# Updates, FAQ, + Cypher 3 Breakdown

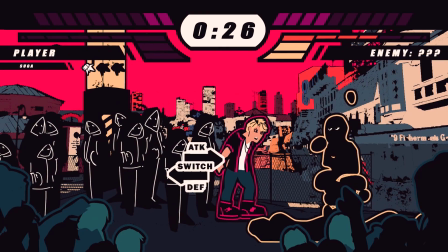[8:14]
His special attack charges faster, and his final attack acts as a last resort, with his stats switching, kind of based off the Pokemon Shuffle.
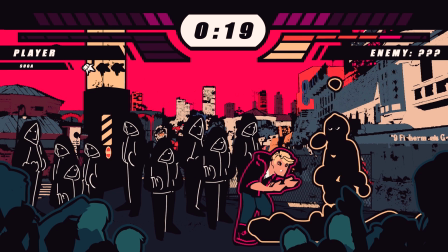[8:23]
This leaves him vulnerable, but it's the best way to finish a fight if you're neck and neck.
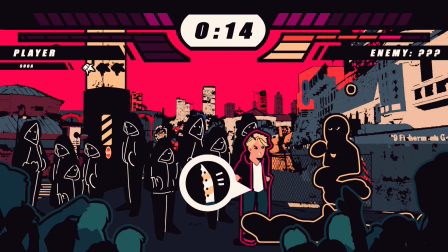[8:28]
And he's kind of inspired by Super Smash Bros.
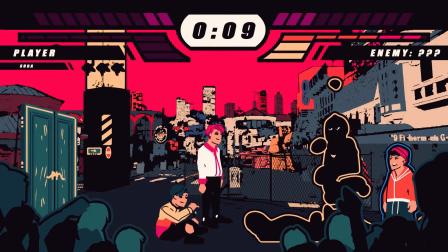[8:32]
Brawl's Samus, where she does an all-out attack and then breaks her suit, becoming more vulnerable but faster after her smash.
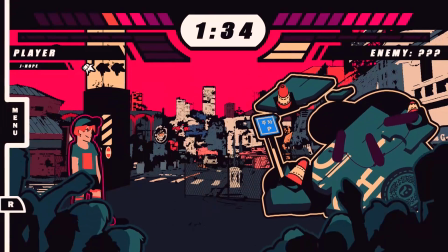[8:40]
Supreme Boy attacks were based mainly off of his interjections and the idea of a summon holding the enemy in place and just wailing on it.
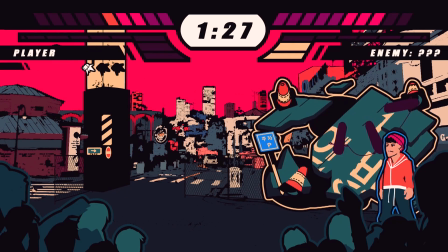[8:47]
His general look and poses were kind of based off of Little Mac, just because they felt like it fit the beat to how he was rapping and his general attitude.
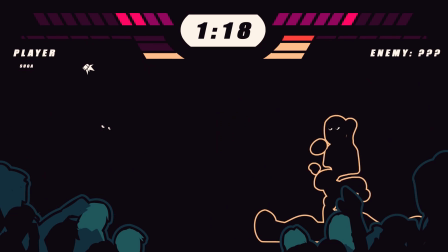[8:56]
The enemy's attacks were very simple and straightforward, and there's not much to say about them. However, I do want to touch on the enemy's choice in design.
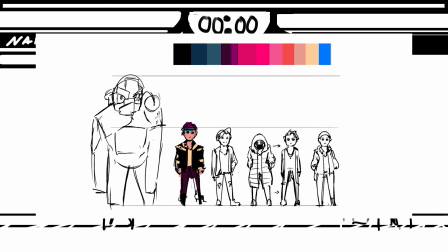[9:04]
I purposely chose the enemy not to be a specific person or resemble anyone, because Cypher 3 is a couple of years old at this point, and I don't know BTS's current attitude towards who they wrote the song for in the first place. I designed Cypher keeping in mind the very slim but eventually
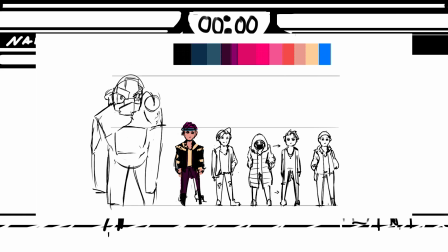[9:22]
real chance that BTS would see it, and didn't want to speak for them on their opinions. I also didn't want it to make it some random anti-person, because it could unintentionally look like somebody who happens to like BTS, and seeing them beat someone who looks like you up doesn't sit right with me.
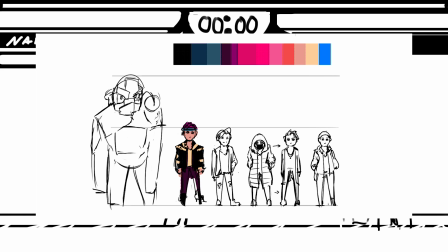[9:41]
My original draft was to have this big monster made out of concrete that would slowly break as they attacked,
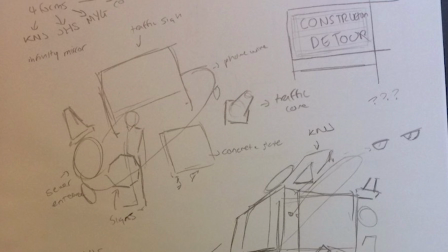[9:46]
and then it became a dinosaur for like a solid 2 days, and then I settled upon this shadow-looking dude with stuff in the streets surrounding it like a shell.
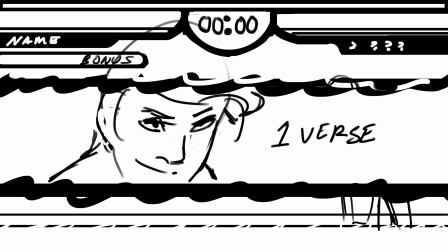[9:56]
The last step before actually sitting down and drawing was deciding on the outfits for each of the players.
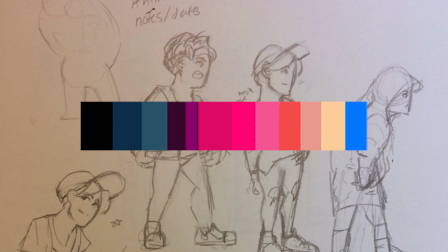[10:02]
I needed something pretty simple, and I had a color scheme already picked out and just worked with what I could.
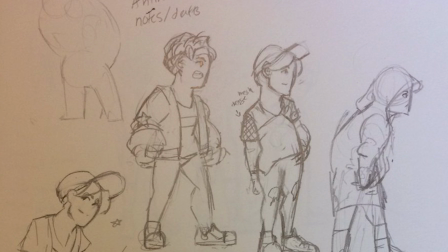[10:07]
I wanted something that wasn't entirely mimicking another MV or era specifically, and I wanted something that felt unique while still being BTS.
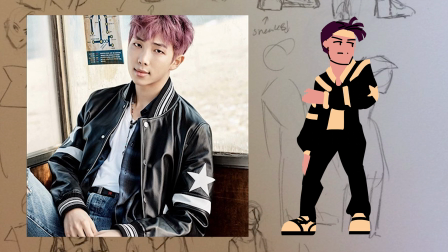[10:17]
So Namjoon's jacket is from Spring Day with his bandana taken from Not Today.
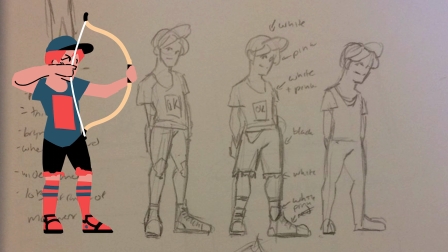[10:23]
Hosok's outfit was actually from no place in particular, but his hair was from Blood, Sweat, and Tears. I'm actually kind of proud of what I picked out for his outfit because he filled out his resume for the Festa this year,
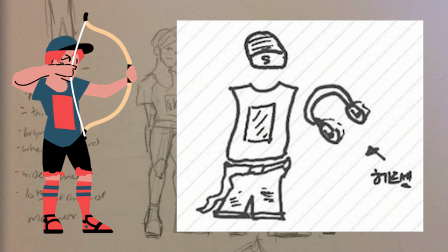[10:37]
and under outfit style, he drew something very similar to what I ended up putting him in, and that was about a month into Cypher and about a week before it was posted.
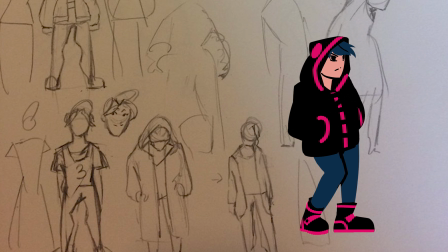[10:49]
Youngi's outfit was the last to design, and I had always had the hoodie in mind for his transformation, but the pink dot actually was because I needed to have one of them to have a pink accent, and it ended up just being Youngi.
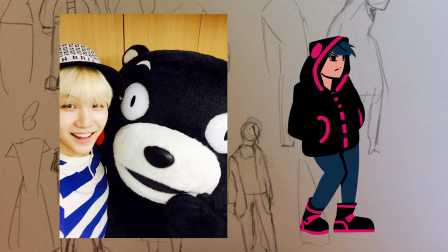[11:02]
The actual full jacket is based off of Kumamon, which you can see in a couple of unused sprites.
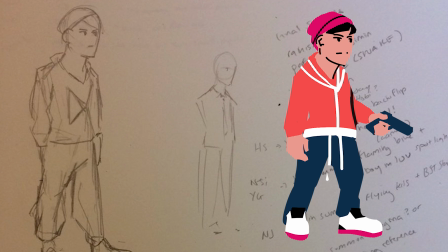[11:09]
For Supreme Boy, I had little references to go off of, so I was just guessing.
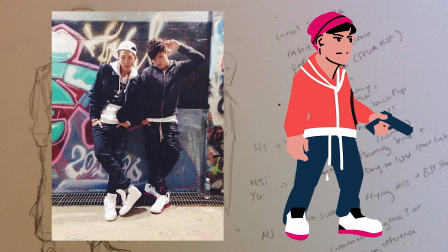[11:14]
The only part I was really secure with was his Jordans from a picture of him and Namjoon from a while ago.
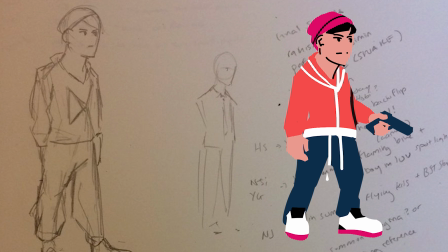[11:21]
But I was out of my depth in terms of what to do for his hair, and I just kind of guessed. I wanted to include him even if it wasn't entirely accurate, as he was the backbone of the song from a structural standpoint.
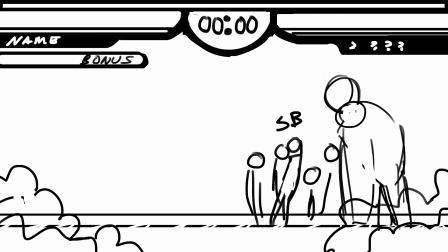[11:35]
After all the designs and ideas were mapped out, I could actually start animating,
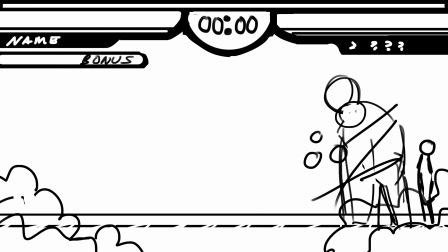[11:39]
and I won't go into too much detail, but I'll do some overview explanations and examples.
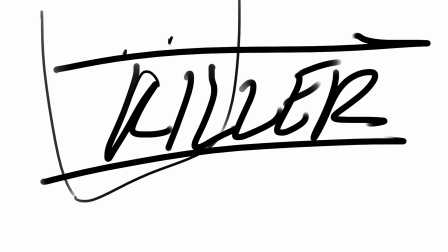[11:44]
I first started off with a draft version, which you've been seeing, and from there I just started making stuff.
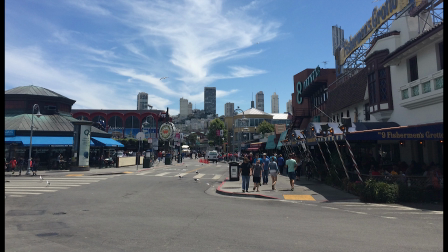[11:51]
I worked directly in Photoshop, and I used a photo editing technique for the backgrounds using photos that I've taken on trips.
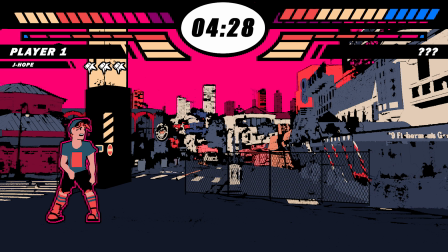[11:58]
I've had a color palette already picked out by then, so it was just a matter of picking what would make the foreground work. I also built in the initial UI and setup from there, and then started working on the animation end.
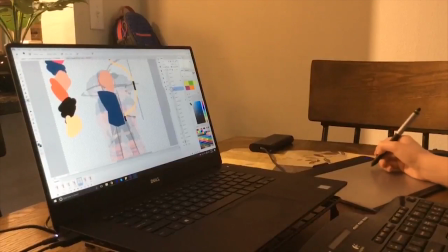[12:11]
I tend to block when drawing, as in I don't do line work, and I fill in shapes as I draw them.